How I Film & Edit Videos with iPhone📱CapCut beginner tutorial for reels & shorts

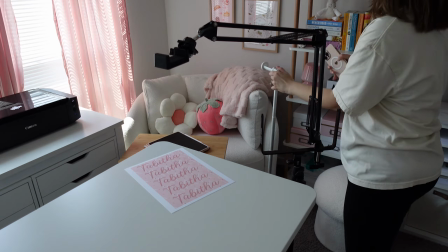249s
Now you can see I am using an overhead tripod. I have it set up a little janky,
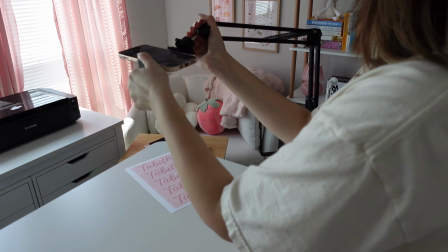255s
but it works because you don't want it clipped to the desk and then have the desk moving whenever you're filming.
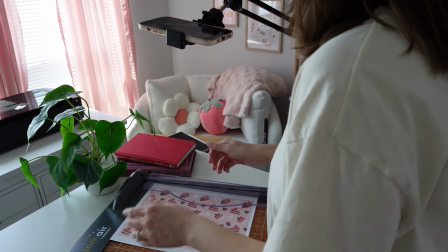263s
You want everything to be nice and steady. So I'm using this overhead one.
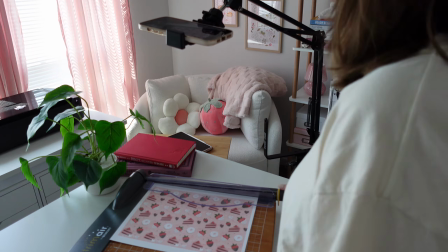268s
Don't mind me making sure my little fake nails are pressed on.
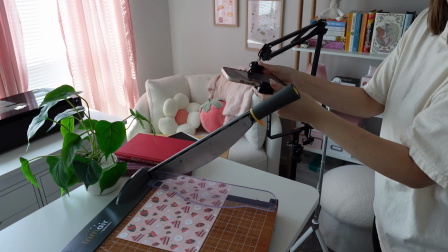273s
And then I usually like test it out to see how the angle looks, and then go ahead and start filming and getting all kinds of different angles.
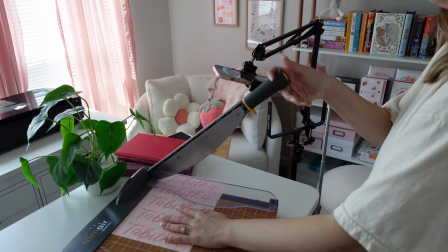282s
You can also see that I added the plants and the books just so it adds a little more,
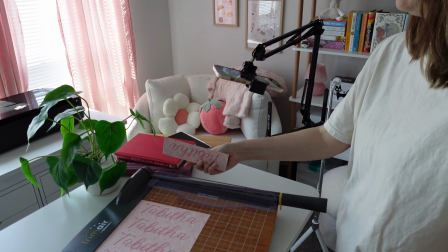290s
I guess, like dimension and products in the background, so it's not just plain.
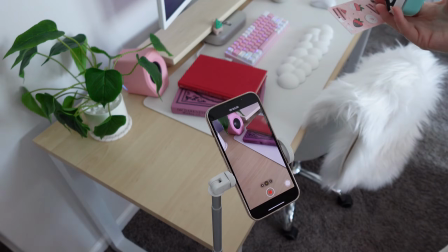294s
But I've done videos both ways and both of them have turned out fine.
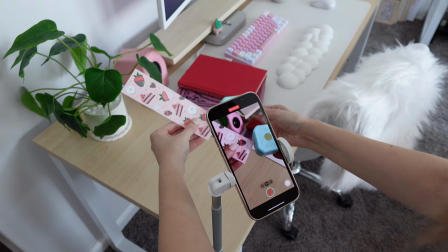301s
But you can see here I'm doing another view and camera angle.
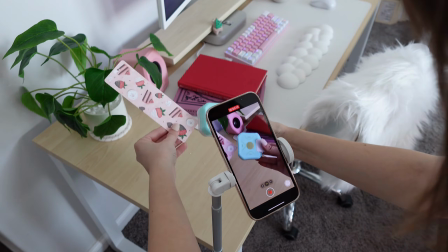305s
So this, like I said, it helps keep the viewer's attention when you switch up angles.
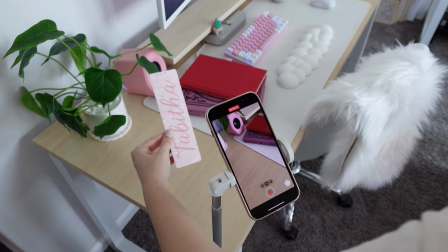313s
Most of my short form content is between 10 and 30 seconds long.
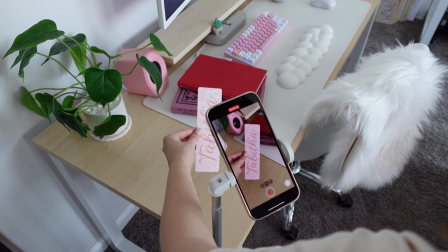319s
But at the end, you want to make sure you show the final product.
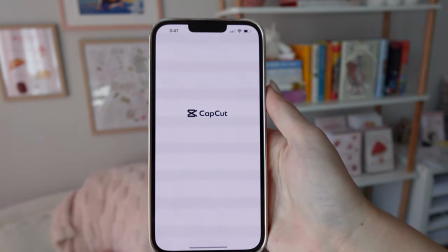328s
But okay, I'm pulling up CapCut and I'm inserting all of the clips we just filmed.
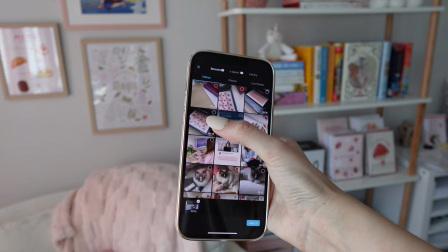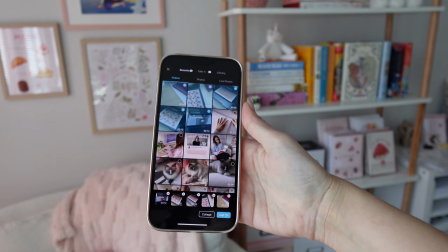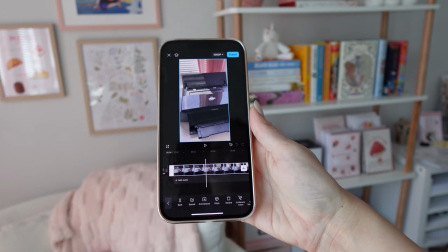343s
But you can see here, basically what I'm doing is I want to delete this portion.
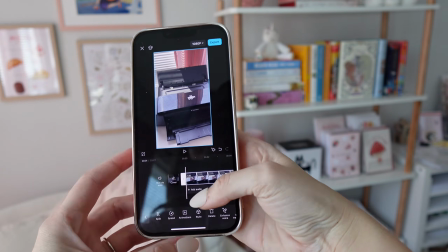348s
So you can either drag the bar over or go to the spot that you want to start the cut,
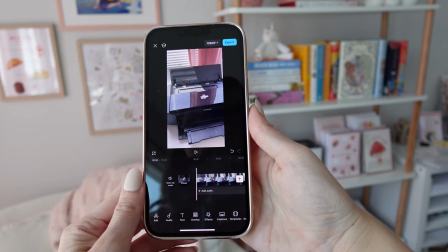355s
hit split, and then delete the portion you no longer want in there. And this is pretty much how I always do it.
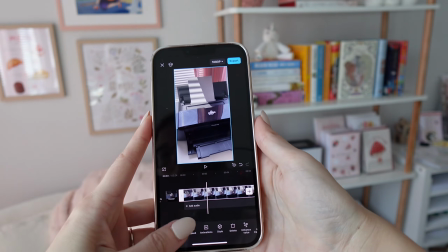360s
I just feel like it's easier this way. And I can go directly to the spot that I want to remove, just split it, and then delete the other portion.
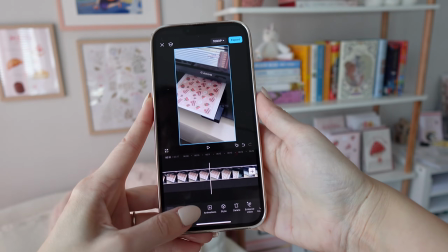373s
But I'm gonna go through all of the clips and split and delete the portions I don't want,
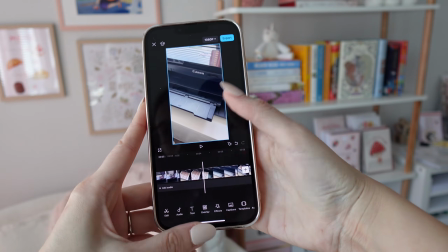379s
and then I will come back once I'm done doing this, because this is the most time consuming.
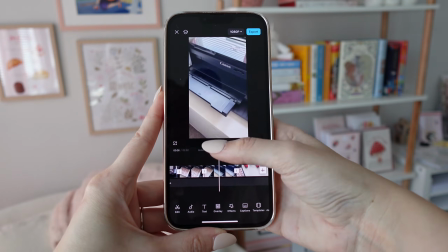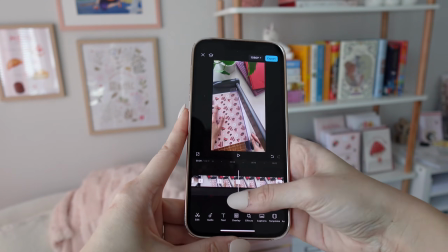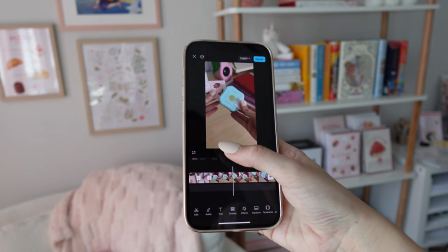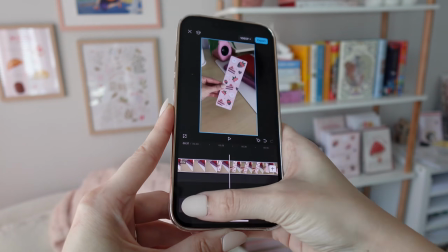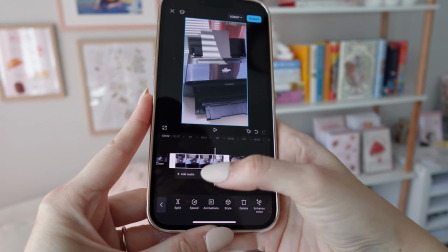432s
After I'm done editing my different clips, I'm going to create jump cuts.
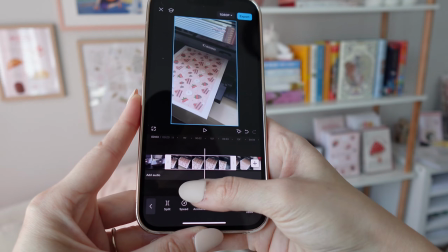438s
And basically what that is short clips that jump to different angles.
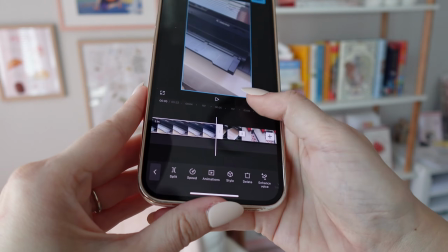445s
So pretty much what I've been talking about in this entire video is filming different angles.
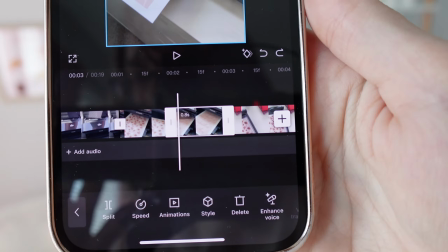451s
And you can see here, I'm pretty much making each clip about 1 second long,
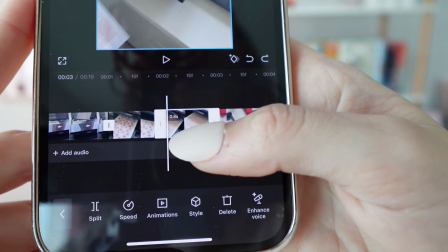459s
because that is fast paced, and with short form content comes with short attention spans.
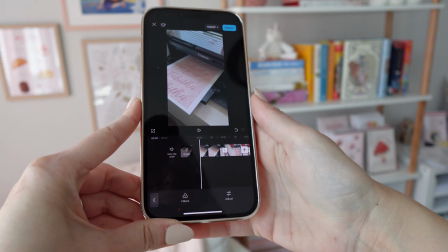467s
So 1 second clips is great.
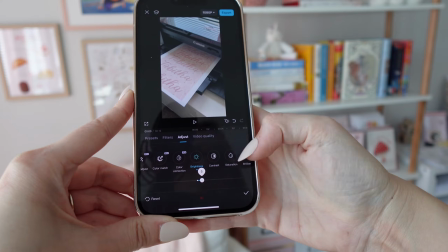471s
After I'm done with that, I go to adjust, and I usually brighten it a little bit, add a little saturation,
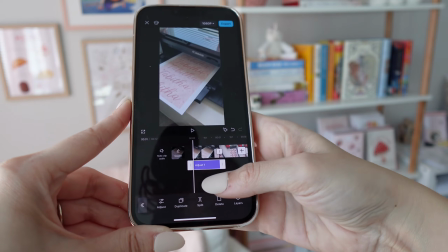479s
sharpen it, however you want to edit your video.
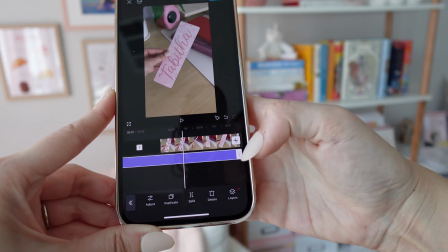483s
And then once you're done with that, you have to slide the adjustment over, or it will only adjust that one clip.
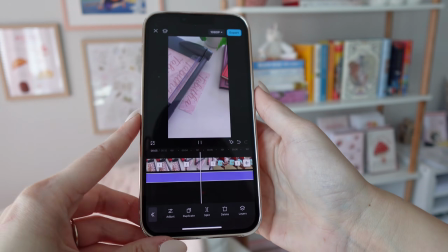492s
I then rewatch the video and just make sure everything looks good.